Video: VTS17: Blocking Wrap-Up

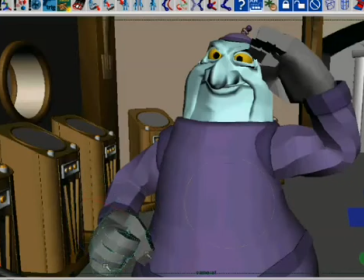And you see I'm just kind of playing around here with the silhouette of the arms and just trying to get a sense of him really getting really into this whole thing. And I'm trying to build a little bit. I'm trying to get some sense of him just hitting that moment and really settling in there.
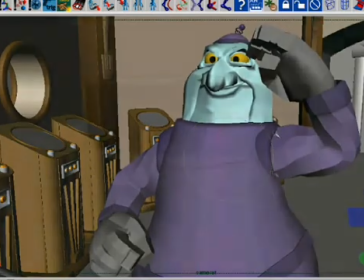So that's why I wanted to have him settle down here. I've turned down some wires here because I was having a hard time picking his shoulders.
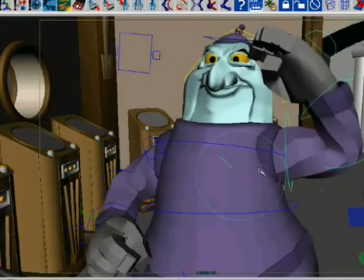I wanted to get some stuff, and so you see I spent a lot of time on little things, just trying to get little things to work, and just trying to get a sense of the weight settling and get the head at the right angle,
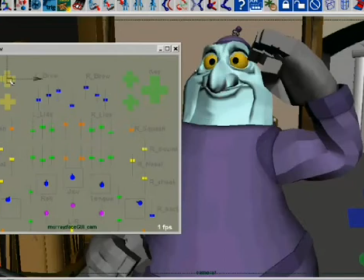and I decided that I like that pose, so I decided to move on to the one where he notices that he's got the wrong hand up for the salute. You notice there's some weird stuff right there at the eyes is because I was using an old version of the rig that the eye squash was broken.
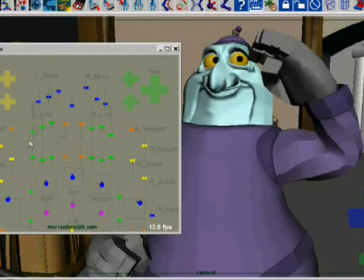I fixed that later on. Anyhow, right here is I'm really playing around with getting that sense of oops, oh man, I think I'm about ready to I just about blew it. Oh, I don't know, I hope you didn't notice. So I reset the eyes and I kind of constructed them to give that worried look,
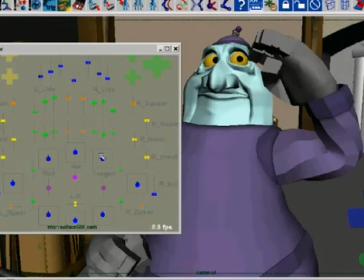and I just reset the mouth right there that you just saw to kind of give it something new to work from. A lot of times if the pose that I'm going for in the face is very different from the one I had before, it's easier to just reset the controllers so that I can build something good from scratch.
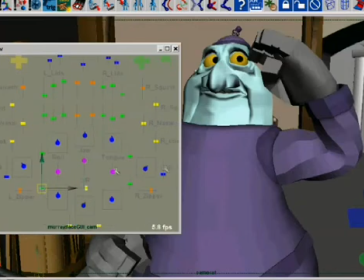Sometimes it's easier to just use what I had and modify it. It all depends on the goal at hand. In this instance, it didn't make sense to use that smile and the angry brow kind of thing to communicate this sense of
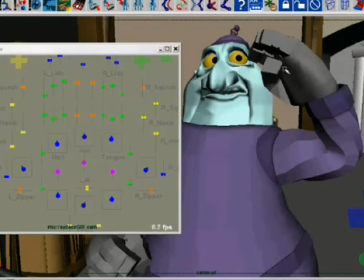I don't know, desperation, I guess is a word, dread.
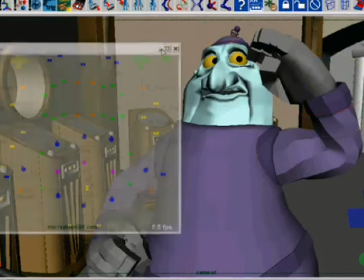There's an inner sense of like, oh gee, I blew it.
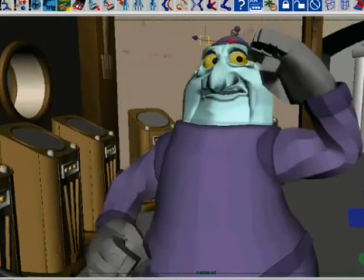And so what I've done here is I'm stepping through it and I'm kind of seeing how the transition works, and I'm testing out how the poses play together. I kind of like it, but what I'm going to do is now move on to the next one.
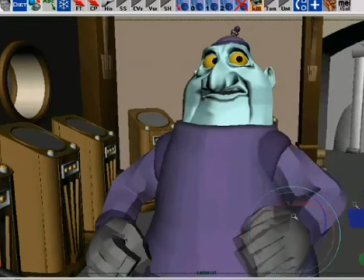Oh, hey, look at that. My AVG files are updated. Fantastic. So I'm moving on to the other pose where he has switched his arms and he gets the other arm up.
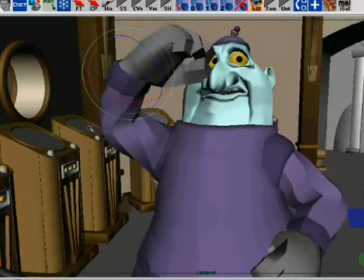And so here I'm not resetting everything. I'm building it from what I had before, and I just found it would be easier to do that with this because I kind of like where he is in the screen space. If I hit the reset button on his body,
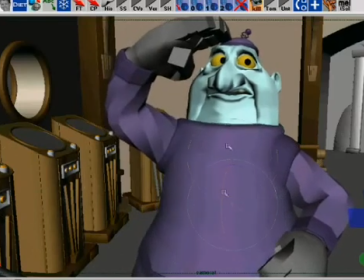a lot of things would pop back into place that would be difficult to get back to where they were. So it was just easier to build it from here. I'm spending a lot of time trying to get the torso working right so that the twist
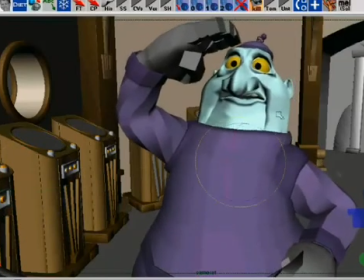has a sense of play to it. But I also want to change the pose enough so that, you know, when it switches from one to the other, you get a strong sense that something has happened. Now, of course, when I get into next month, I start building breakdowns for this stuff.
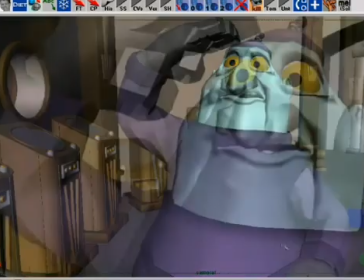The breakdowns and the switch is going to really have a lot to do with it.
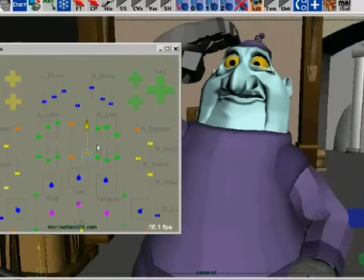The screen switch you saw there is me trying to grab a controller from a different view, and sometimes I'll do that. But you're noticing this is the camera that we're rendering to. As much as possible, I try to pose to the camera, because that's the view that the audience sees. I try to work in the render camera as much as possible.
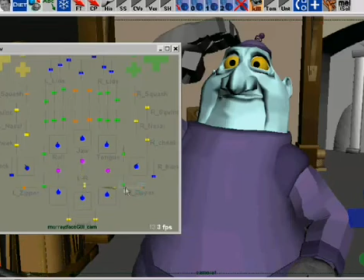I'll hop around to perspective views to grab things, but I generally am not going to be posing things while looking through a perspective view. If I'm going to make adjustments to the character, I'm going to look through the camera that the audience is going to look through, because that's the one that matters.
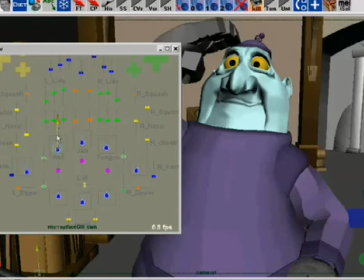I'll check and make sure things are okay in the other views, but really this is the one that matters. Okay, so what I'm trying to do here with the mouth is I'm trying to get that kind of, oh, you didn't notice that, did you, kind of thing.
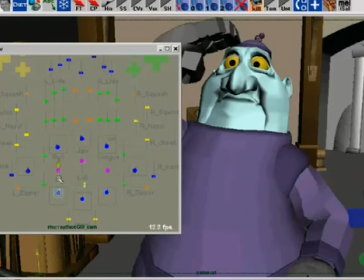So his eyes are gonna be not focused, and he's gonna try and pass this off like nothing happened.